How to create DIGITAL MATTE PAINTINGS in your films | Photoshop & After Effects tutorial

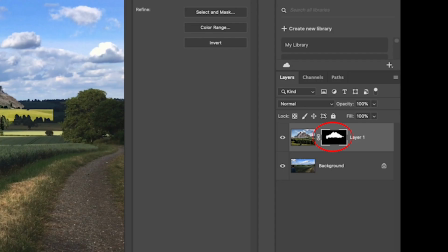[4:09]
Then I made sure I had the layer mask selected, and I grabbed the brush tool.
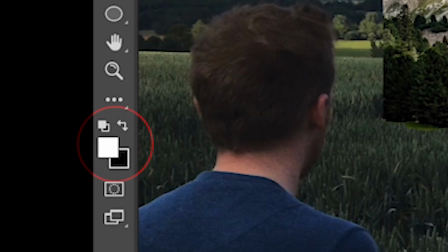[4:12]
If you right click, you can change the size and the hardness to something that you want, and you will get a black and a white square as your foreground and background colour.
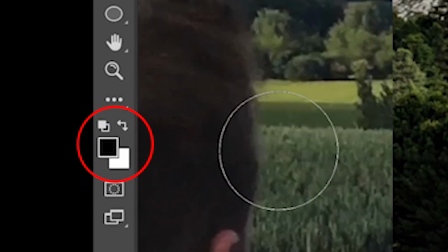[4:20]
You can toggle between these using the X key.
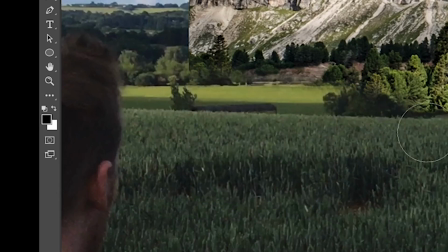[4:22]
If you have black selected, you can paint out parts of the mask that you don't want, and if you have white selected, you can paint parts back in.
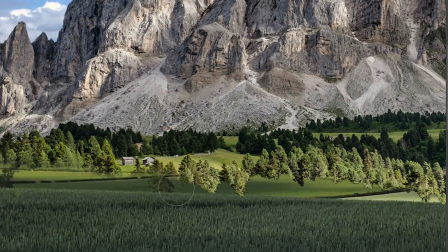[4:29]
This meant I could now do a nice subtle join between the real scenery and the fake scenery, and by changing the size and the hardness of the brush when I needed to, I was able to make some details less feathered than others.
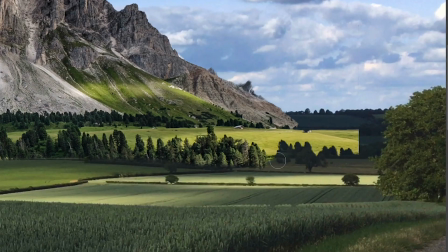[4:40]
And this is such a good way of combining layers because it is non-destructive editing. We're not permanently deleting anything in case we still need it.
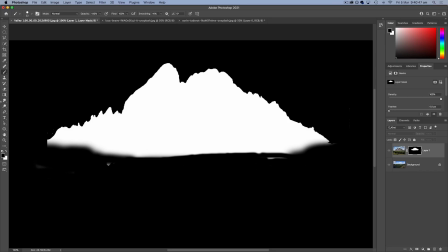[4:47]
And if you alt click on the layer mask at any time, you will get to see what the mask is actually looking like in the black and the white colours. This can be really helpful if you've accidentally missed some areas.
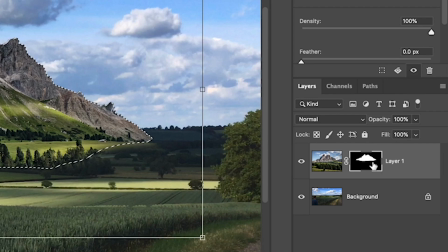[4:57]
Once I was fairly happy with the blend of the scenery, I could then control and click on the layer mask to select it, and come down to the bottom to add an adjustment layer.
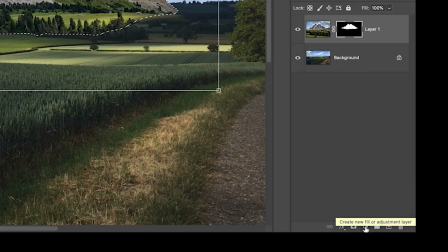[5:05]
This now means the adjustment layer will only tweak the settings over this part of the image.
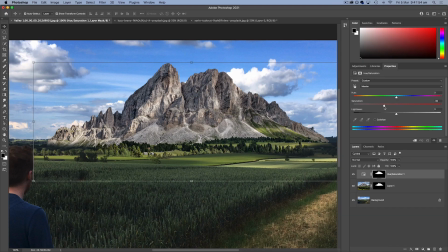[5:09]
And I began with hue and saturation just to dull down the colours of the mountain a bit. and that blended a bit better.
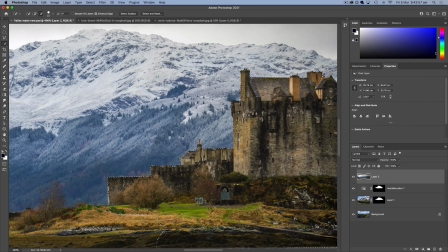[5:16]
Next, I could repeat the same process with my castle image. So I think this was a Scottish castle, which I'm now putting on top of an Italian mountain.
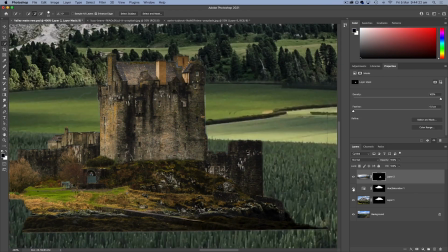[5:23]
So Scots and Italians, you both have better scenery than I do.
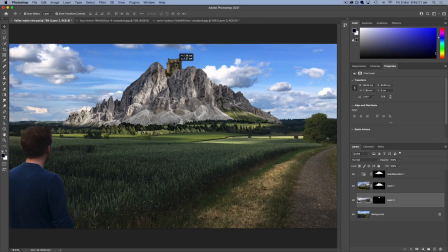[5:26]
Now, this is quite a quick example, and I didn't spend much time on it, but really, you should be using footage and still images that all have lighting directions that match.
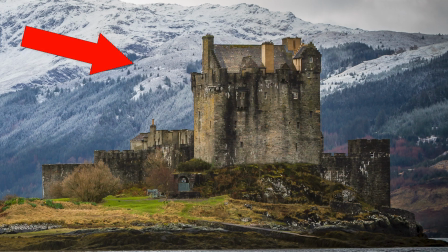[5:33]
Because the light hitting the mountain is coming from the right, and the light hitting the castle is coming from the left, I did right-click and flip horizontal to make the castle face the other way to match the mountain.
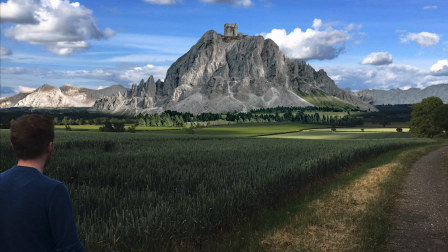[5:42]
I thought the mountain looked a little strange on its own, so using the same techniques I built a whole mountain range behind it.
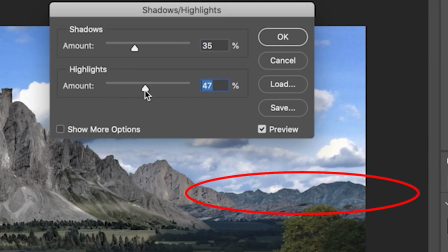[5:48]
And don't forget for objects that are further away, those are probably going to look lighter and hazier and have less contrast.
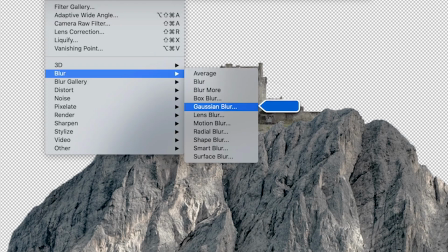[5:53]
I'd also suggest adding some blur if your subject is in the distance and if that's what your original footage looks like.
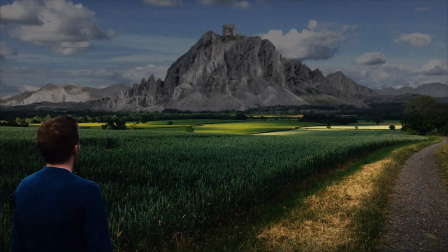[6:00]
Now if this was a traditional matte painting in an old film, you would probably just have to have the clouds not moving, but of course we can use our real sky.
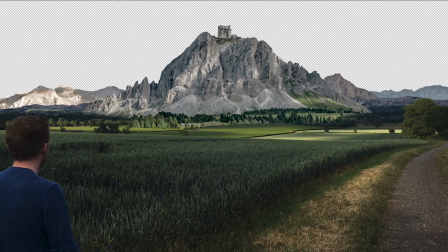[6:07]
So if we also cut out our sky right down to the horizon we can now save this with a transparent area behind the
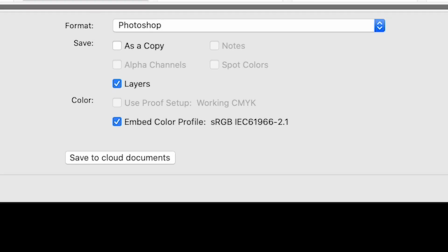[6:14]
mountain So you can either save this as a Photoshop image as a PSD But this is going to be very large So you might prefer to save it as a
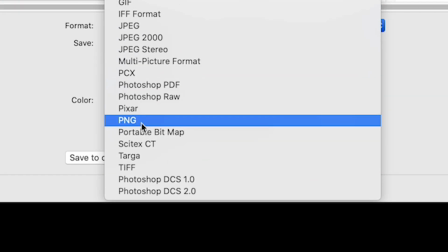[6:20]
PNG file and your edit program and computer might find that much easier to work with
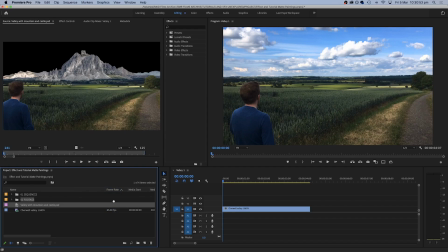[6:25]
So next we can go back to Premiere and we can drop in the still image over the top of our
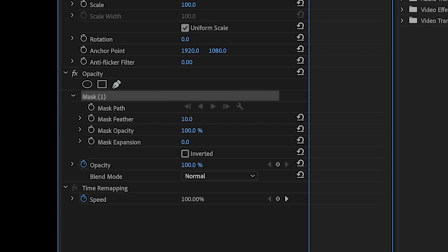[6:30]
footage Next you can use the pen tool within Premiere to actually mask out the area of the
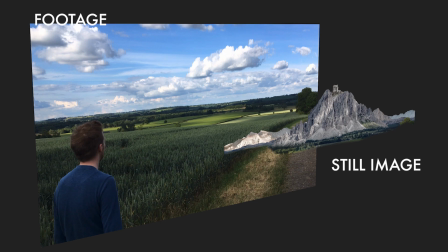[6:35]
image that you don't want So now we're seeing areas of movement and the rest of the image that we have added is of course our matte painting
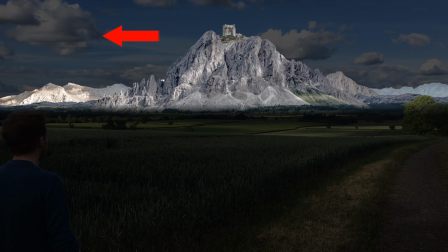[6:41]
And because we cut out the sky as well We are actually seeing the real clouds rolling past and as long as you don't step into the
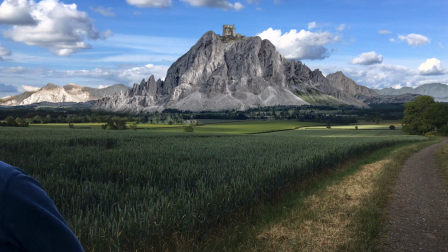[6:48]
area of the frame that you Shouldn't nobody should really be able to see the join and then perhaps with some color correction We get a pretty nice basic
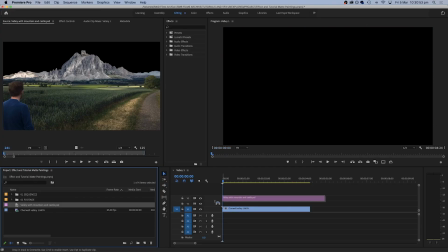[6:55]
matte painting example So that's the basic technique for adding a matte painting element into a static shot Now of course you don't have to add
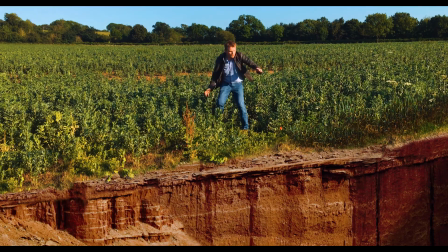[7:02]
something into the distance or on the horizon and you could in fact add something into the foreground like I tried here with this Indiana Jones style shot.
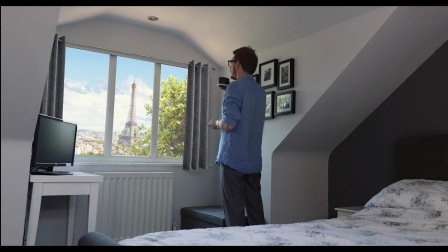[7:10]
And another idea to try is to replace the view out of your window. And if you never walk in front of the window, this is a really nice effect to experiment with.
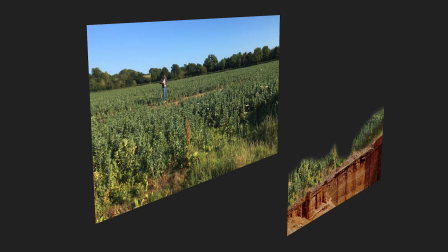[7:17]
All these ideas are basically just relying on saving a freeze frame, doing your changes in Photoshop,
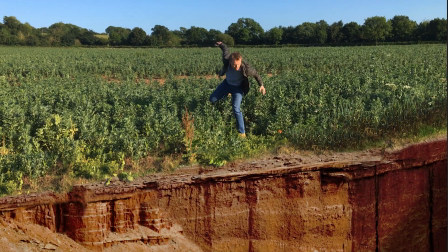[7:22]
bringing the still back into your editing program, and then just masking out the areas to leave the movement.
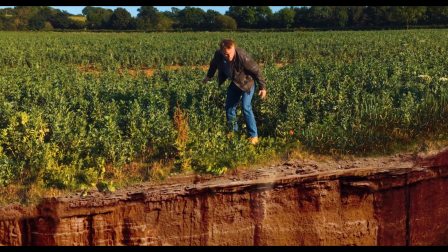[7:27]
Finally, if you really think this is too static and you want to add some movement to it, You can keyframe it manually or use a handheld preset.
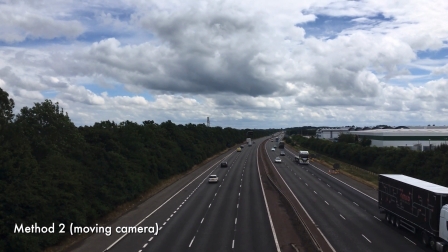[7:35]
So here's the slightly more complicated version of this effect. Let's say you want to do a real camera move on the day and composite your matte element in later.
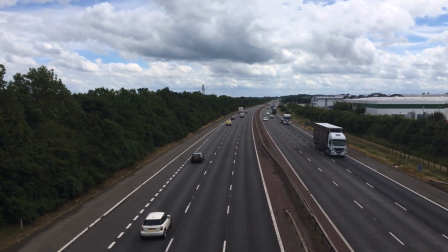[7:43]
So to demonstrate this, I got this footage tilting up from the motorway to reveal the horizon behind.
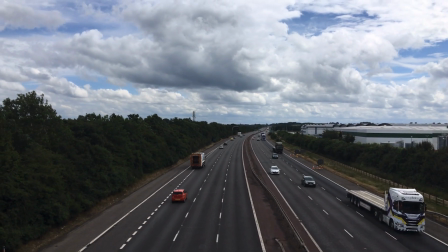[7:48]
The trees are moving, the camera's moving, and we want to retain all of that real movement.
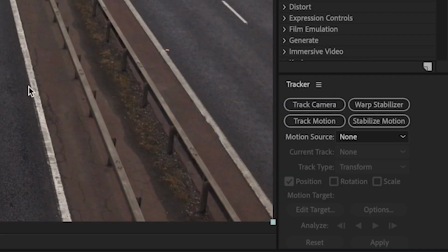[7:53]
So if you open the clip in After Effects, we can click on track camera and this is going to work out all the 3d movements of our shot.
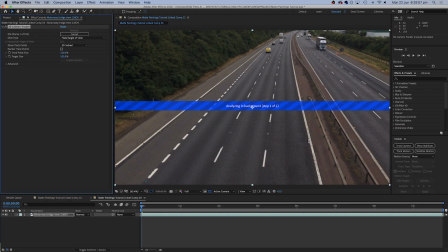[8:01]
Now if you're going to try and put a matte painting into a moving image it's better just to do a pan or a tilt or something where you're standing in one place while filming. You really just want to be filming from a fixed position.